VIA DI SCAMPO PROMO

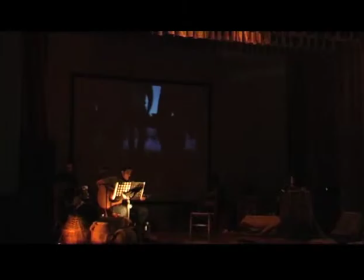[0:17]
con lo spettacolo via di scampo si è scelto di comunicare con il pubblico cercando di far vivere nel
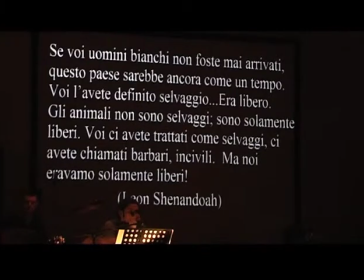[0:23]
loro immaginario i racconti di una moltitudine di uomini uomini fuggiaschi uomini deportati
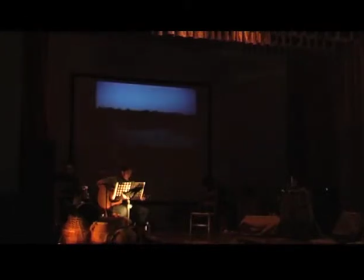[0:30]
schiavi per dare loro una voce ed esprimersi per renderli veri tangibili concreti
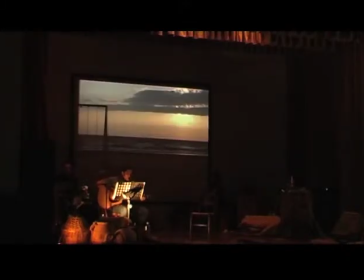[0:36]
fare storytelling in questo senso significa ridefinire un'identità migliorarla
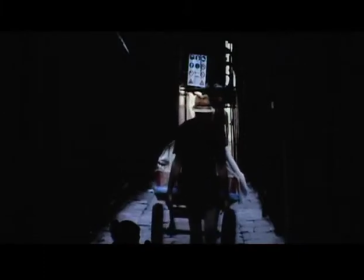[0:42]
renderla Chiara. La compagnia Teatro e Canzone Karin si è prefissata all'obiettivo di raccontare vite vissute attraverso un viaggio,
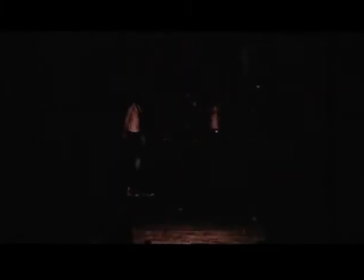[0:52]
una testimonianza in grado di interpretare e rappresentare queste lontane e labili realtà.
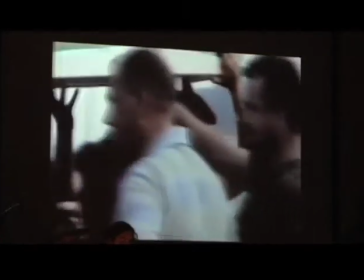[0:57]
Un viaggio attraverso un percorso musicale, teatrale e scenografico, attraverso una rivoluzione in note, in frame video, in fotografie. Inizialmente queste prose erano state pensate in forma più didascalica, informativa, come una sorta di presentatore che introduceva tutte le varie componenti, i vari momenti della storia, le varie parti che abbiamo scelto di raccontare. Poi invece abbiamo scelto di renderle come delle piccole storie, delle piccole immagini,
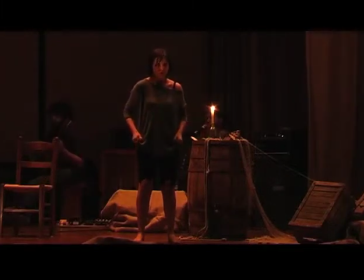[1:28]
dei momenti in cui un personaggio si racconta e racconta qualcosa della sua vita per poi contemporaneamente accompagnare lo spettatore verso la canzone successiva.
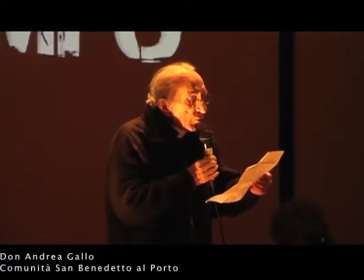[1:39] Caro Faber, da tanti anni canto con te per dare voce agli ultimi, ai vinti, ai fragili, ai perdenti.
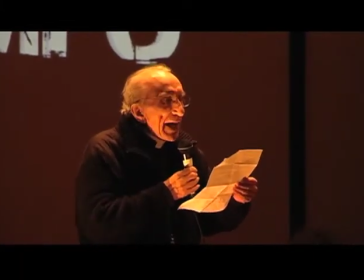[1:50] Canto con te e con tante ragazze e ragazze in comunità.
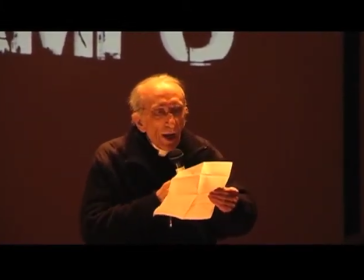[1:54] Quanti Giordi, Michè, Marinella, Bocca di Rosa vivono accanto a me,
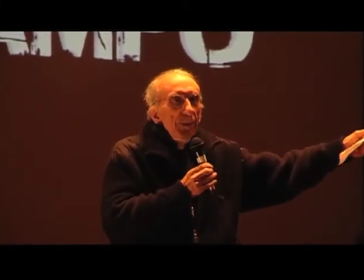[2:00] nella mia città di mare, che è anche la tua.
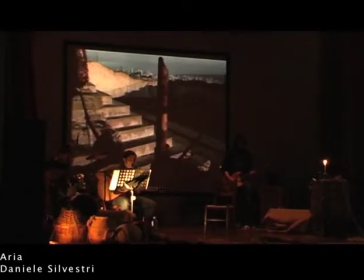[2:05]
Un omaggio al lavoro dell'Associazione di San Benetto al porto di Don Andrea Gallo, che ogni giorno si scontra con narrazioni di ogni genere,
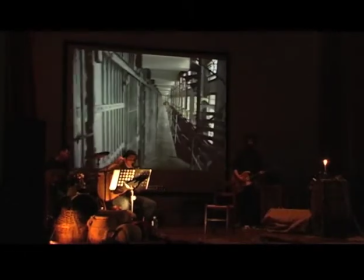[2:13]
perché da sempre Don Gallo è un uomo che cammina con gli ultimi. Personalmente ritengo che il video più efficace sia quello di Masters of War, perché ci ha dato la possibilità di svariare molto sui personaggi che hanno una grande influenza sul mondo politico ed economico di quest'epoca,
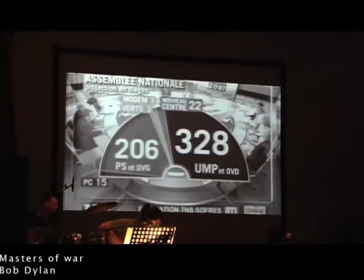[2:35]
soprattutto in quest'ultimo decennio.
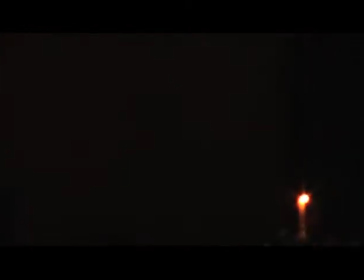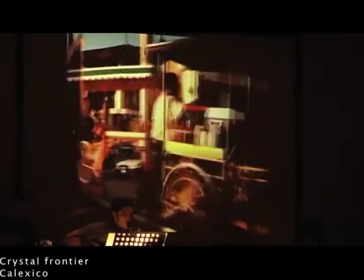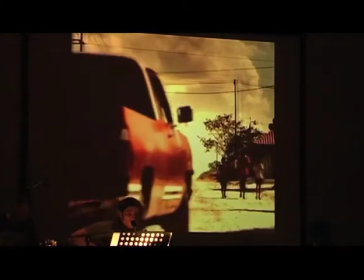[2:50]
Per quanto riguarda l'ambientazione scenografica abbiamo deciso di rilaborare quella precedentemente adottata nello spettacolo di settembre riguardante gli stessi temi.
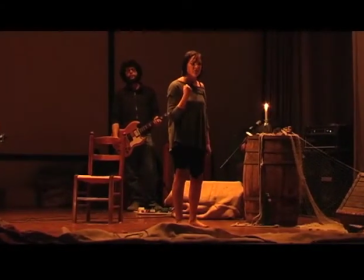[2:59]
Abbiamo quindi immaginato di ambientare lo scenario di via di scampo nella stiva di una nave, accentuando così l'elemento simbolico del viaggio.
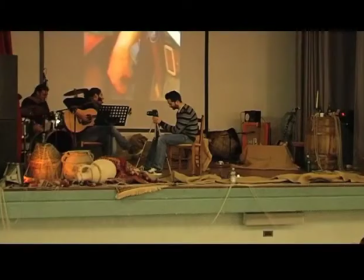[3:08]
L'elemento simbolico del viaggio di popoli che hanno attraversato il Mediterraneo, popoli protagonisti dei nostri racconti. In Time Million Slaves il video non parla direttamente di schiavitù, quella che hanno subito gli africani che sono stati presi e trasportati in America parla di schiavitù moderna quindi
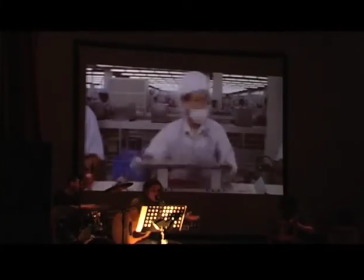[3:27]
il video spesso può fare da contrapunto e quindi magari in qualche maniera far riflettere lo spettatore
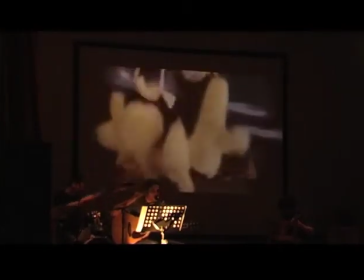[3:34]
La metafora di un percorso verso nuovi luoghi nuove persone, nuove esperienze in grado di arricchire i nostri spettatori e noi stessi ma
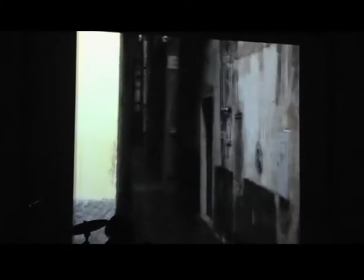[3:43]
soprattutto una possibilità per rendere i nostri protagonisti liberi di raccontarsi.
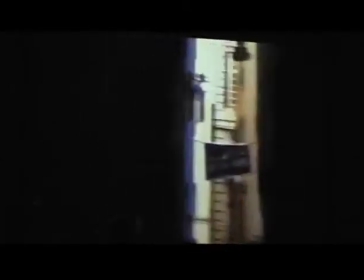[3:48]
La musica avvolge queste storie, accompagnata da immagini forti, vere, testimonianze reali anche a noi vicine, provenienti dal cuore del centro storico genovese.
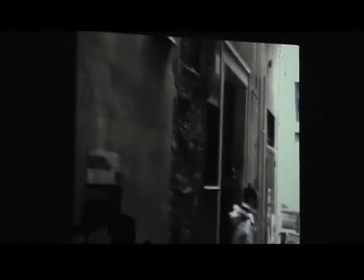[3:57]
Un territorio di grande turnover, dove appunto le persone migranti, soprattutto nella parte più centrale del ghetto, quella dove c'è più una situazione di difficoltà, cambiano costantemente di mese in mese, perché è il primo approdo per un ricovero e per dormire appunto in città.
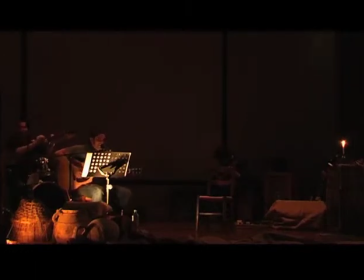[4:15]
L'obiettivo di questo spettacolo è stato quello di coinvolgere le persone, raccoglierle attorno a noi, permettendo loro di ascoltare ciò che avevamo da raccontare.